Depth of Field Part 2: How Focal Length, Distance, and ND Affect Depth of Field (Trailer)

In the last lesson we learned how to control our depth of field using aperture and ISO. Now here are two more tools that we have at our disposal that will aid in controlling our depth of field. They are distance or lens focal length and neutral density filters.
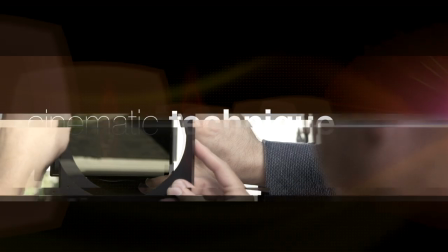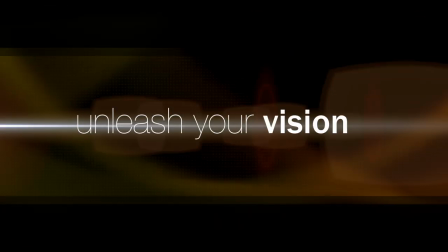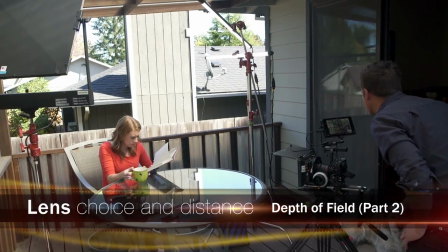We can make our lens choices determining two factors, how close we want the camera to the subject and how much of the frame around the subject we want to see.
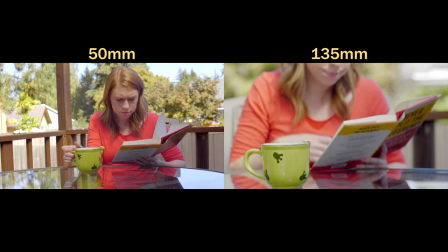The larger the subject, in this case the cup of coffee, is in the frame, the shallower the depth of field will be behind the cup.
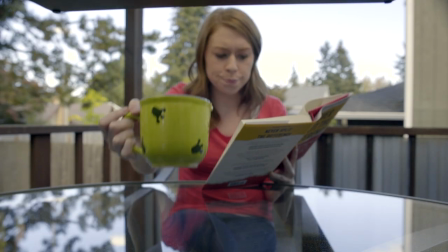Remember that each lens has a minimum focusing distance, meaning that it can only focus on an object as long as the camera is a certain distance from the object.
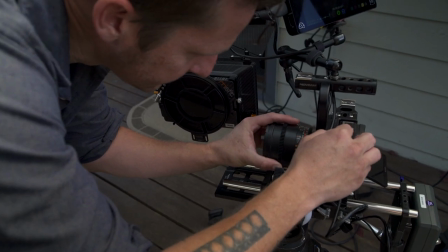This will depend on which lens you are using and is usually marked on the lens.
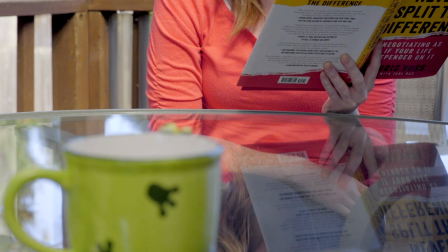If a subject is closer than the minimum focusing distance, critical focus cannot be obtained.
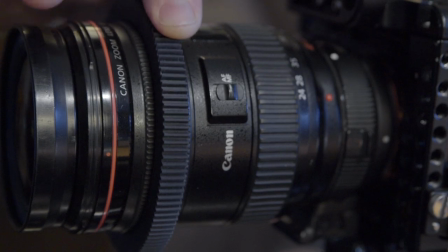Prime lenses have a fixed focal length, whereas a zoom lens is able to adjust or zoom through a variety of focal lengths.
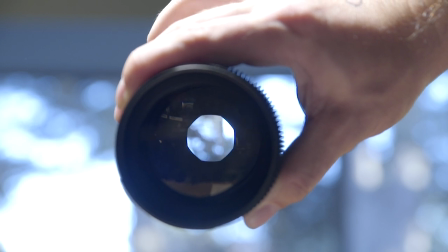Typically prime lenses are faster, meaning their aperture opens up further,
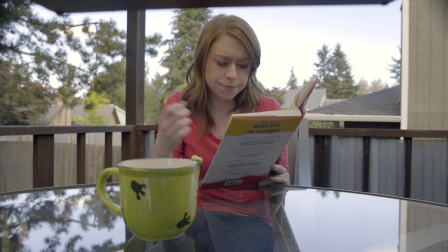and there's less light lost in the lens as there are less glass elements through which the light is passing.
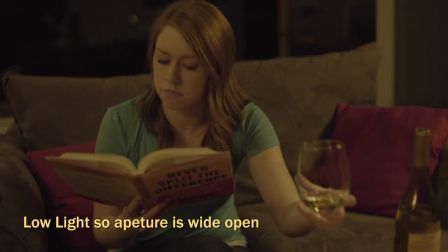As we saw in previous episodes, this can have an effect on depth of field.
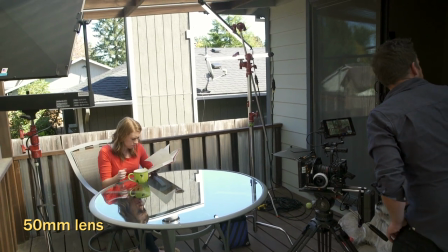Using prime lenses allows the distance between the camera and the subject to change depending on if we're using a wide angle or telephoto lens.
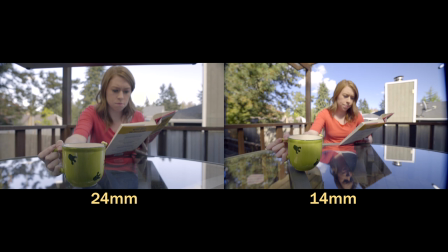A wide angle lens would be something around 24mm or 14mm lens.
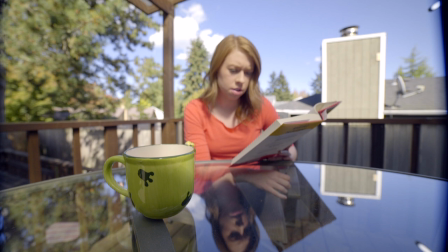If we use a 14mm, you'll see that we introduce quite a bit of the world.
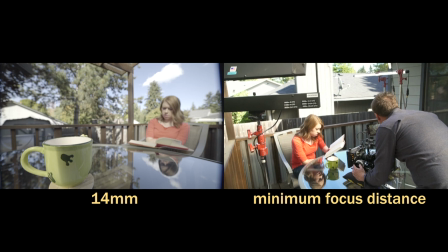The wider the lens, the smaller the minimum focusing distance, therefore we can get very close to our subject.
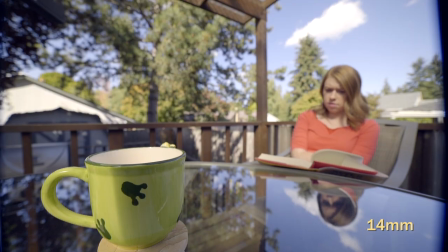Now the camera is much closer to the cup. Notice that our depth of field has now narrowed, since the subject is closer to the lens and larger in the frame.